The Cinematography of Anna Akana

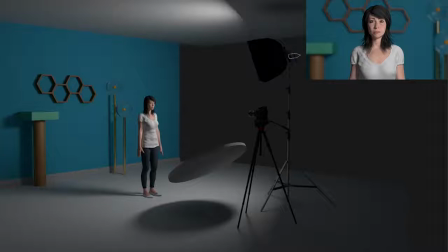(4:09)
So the first light here, I'm assuming, is like a 1K with a small Chimera, and the light beam is doing something like this, and it's their primary key light, okay? And I don't have the practicals on any of these setups. I couldn't get them to look right, so I just have to imagine some practicals being on.
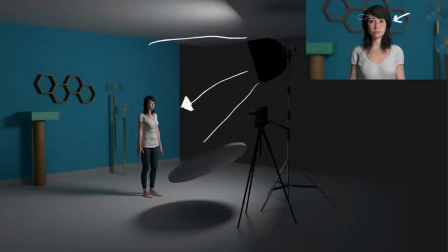(4:24)
But if you look up here, we have the light coming from this direction, and we have a somewhat clear shadow there. Not much going on in the nose shadow, but that is the primary stroke and shape for Anna's key light.
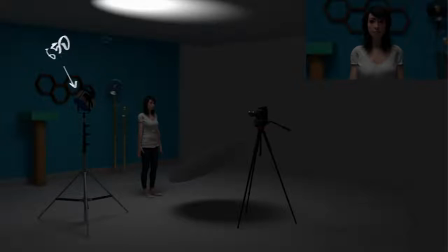(4:34)
Moving on to the next light is what I would assume is an Arri 650 watt, something like that. And it's bouncing right into the ceiling and adding a little bit of ambient fill from the top. So it's doing a little bit of this, and it's going to go everywhere. That's the idea. So it's going to lift up the background a little bit, and it's going to give a little bit of ambient light for Anna.
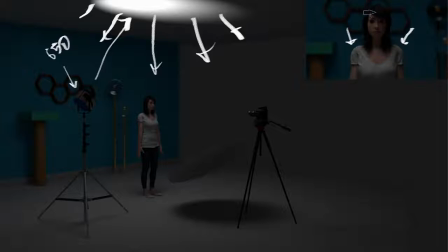(4:51)
So we can see exactly how much is being added here. This is just the top light. So a little bit on the hair, I'd imagine, and a lot of bit on the shoulders and arms. It's going to just give this a little bit more fill and feel less theatrical and a little bit more natural, in my opinion.
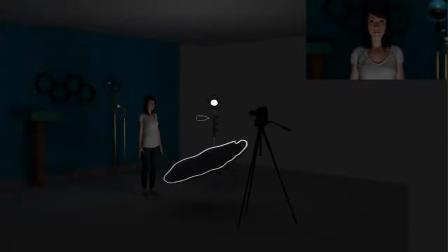(5:04)
The next light, it's a little bit hard to see, but there's a circular bounce here. We'll see it once we turn all the lights on. And he has, I think, either a 300 watt or 650 bouncing into it and doing this. So that's a little bit of a low light. You can see it in this photo up here. That's my recreation of it. It's going to be filling in under the chin, a little bit of low highlight as well.
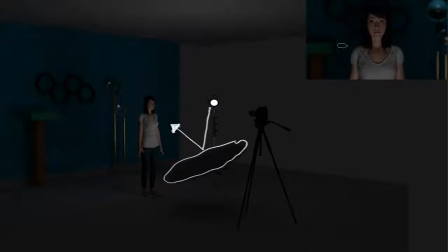(5:21)
The highlight's a little bit exaggerated in Cine Designer. We'll go back and look at it in the actual shot. Next is a 150 watt up here on a boom.
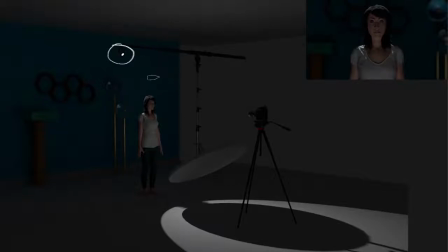(5:28)
I have it on a mega boom. He just had it on a C-stand. I just don't have C-stands like that in Cine Designer right now. A little bit of hair light, a little bit of light on the shoulders. It's also going to hit this bounce as well and give a little bit of fill. So we'll see that in this shot there is a little bit of low bounce, and there's also a little bit of backlight.
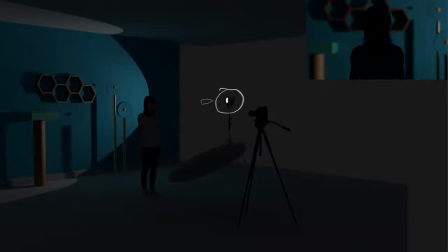(5:42)
And for the background, we have a 300 watt or 650 watt, I forget which one, and it's coming at an angle like this from the side. And you can see up here in the actual shot that there is this kind of geometric drop shadow happening there, and I tried to match that as well as I could.
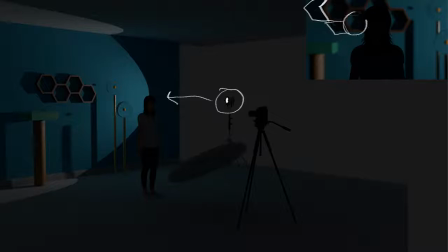(5:55)
There was also a source 4 hitting one of these cubes, I think kind of like right here, this area, but I didn't visualize that in Cine Designer.
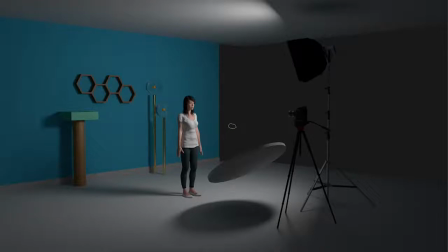(6:02)
So that was a look at each light source individually, and now let's add them all together as we go.
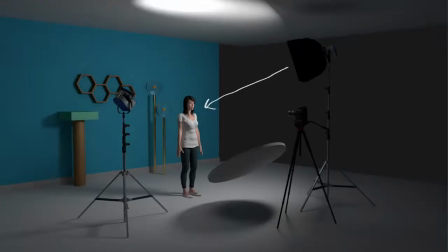(6:06)
So we start with the key light, which is coming this way, and then we're going to add our bounce light from the top. It's going to go like this. We're going to add this low bounce that's going to go like that.
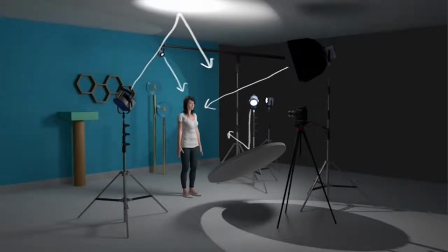(6:17)
Then we're going to add our backlight like this. And then we're going to add our background light, which is adding light onto the background.
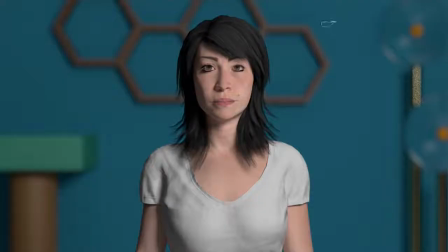(6:24)
There's also the source 4. I just didn't put it in this one. And then let's do the same thing looking through the camera. So we start with the key light.
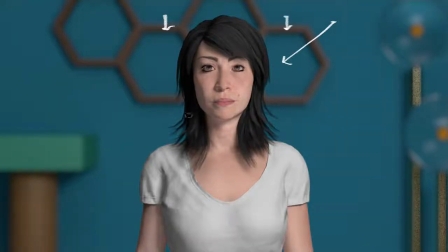(6:29)
We add a little bit of fill light from the top. Then we add our low bounce, so a little bit of filling into the shadows right there. A little bit of an eye light here, not too much. Then we add our backlight. Again, the hair is getting a little bit shiny. The shadows popped out just a little bit, or the shoulders popped out, rather.
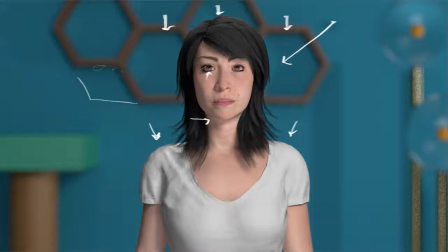(6:46)
And finally, we have a subtle kind of drop shadow, a little bit of more warmth onto the background. I actually didn't visualize the warmth that he was talking about because the background lights were left tungsten, so they would be a little bit warmer than visualized here. And also, these were putting out some warm tungsten light as well. I just didn't visualize it.
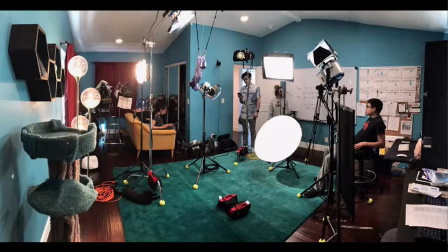(7:04)
Okay, so that's going to wrap up our look at this lighting setup. Again, these were pretty warm to camera because they are around probably like 3000 Kelvin, something like that, and the camera is balanced to 4300 Kelvin. We have CTB-ish stuff on most of the lights that are hitting Anna. And this is that lighting setup, and I hope it makes a little bit more sense to you now.
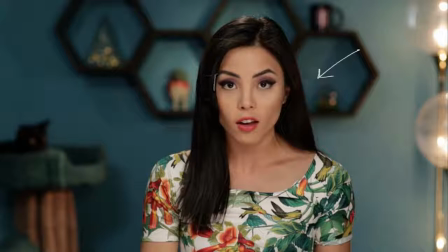(7:21)
Looking at the final shot again, we can see that the key is coming from here, so there would be some shadow here, but I think her hair is kind of covering it. We do see two highlights from the key light and the low bounce. We see the hair light. We can see and sense, I believe, that we have some warmer light hitting the background.
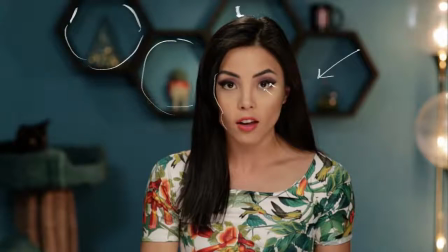(7:36)
That is a combination of the 300 watt with some opal on it and the source for Lico that's definitely popping this guy out. That's what the Lico's doing. I think it's also partially hitting this cat. And we have a really nice looking setup.
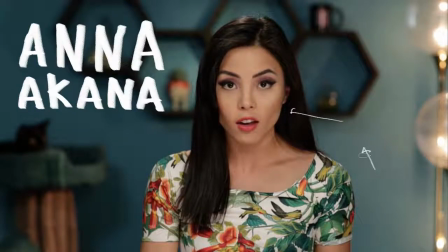(7:48)
We have kind of a skin tone and teal look going on using production design, so they're not doing this in color grading, they're just shooting it against a teal wall, and Anna's skin tones are being rendered in a warmer skin tone kind of way. I want to thank Anna Akana for making this Facebook post, this Instagram post, and sharing this with the world.
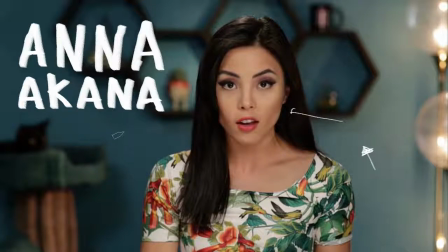(8:05)
I hope that it's cool that I used these photos, and thank you to Eric for responding to my email and letting us know the actual specifics of the lighting setup.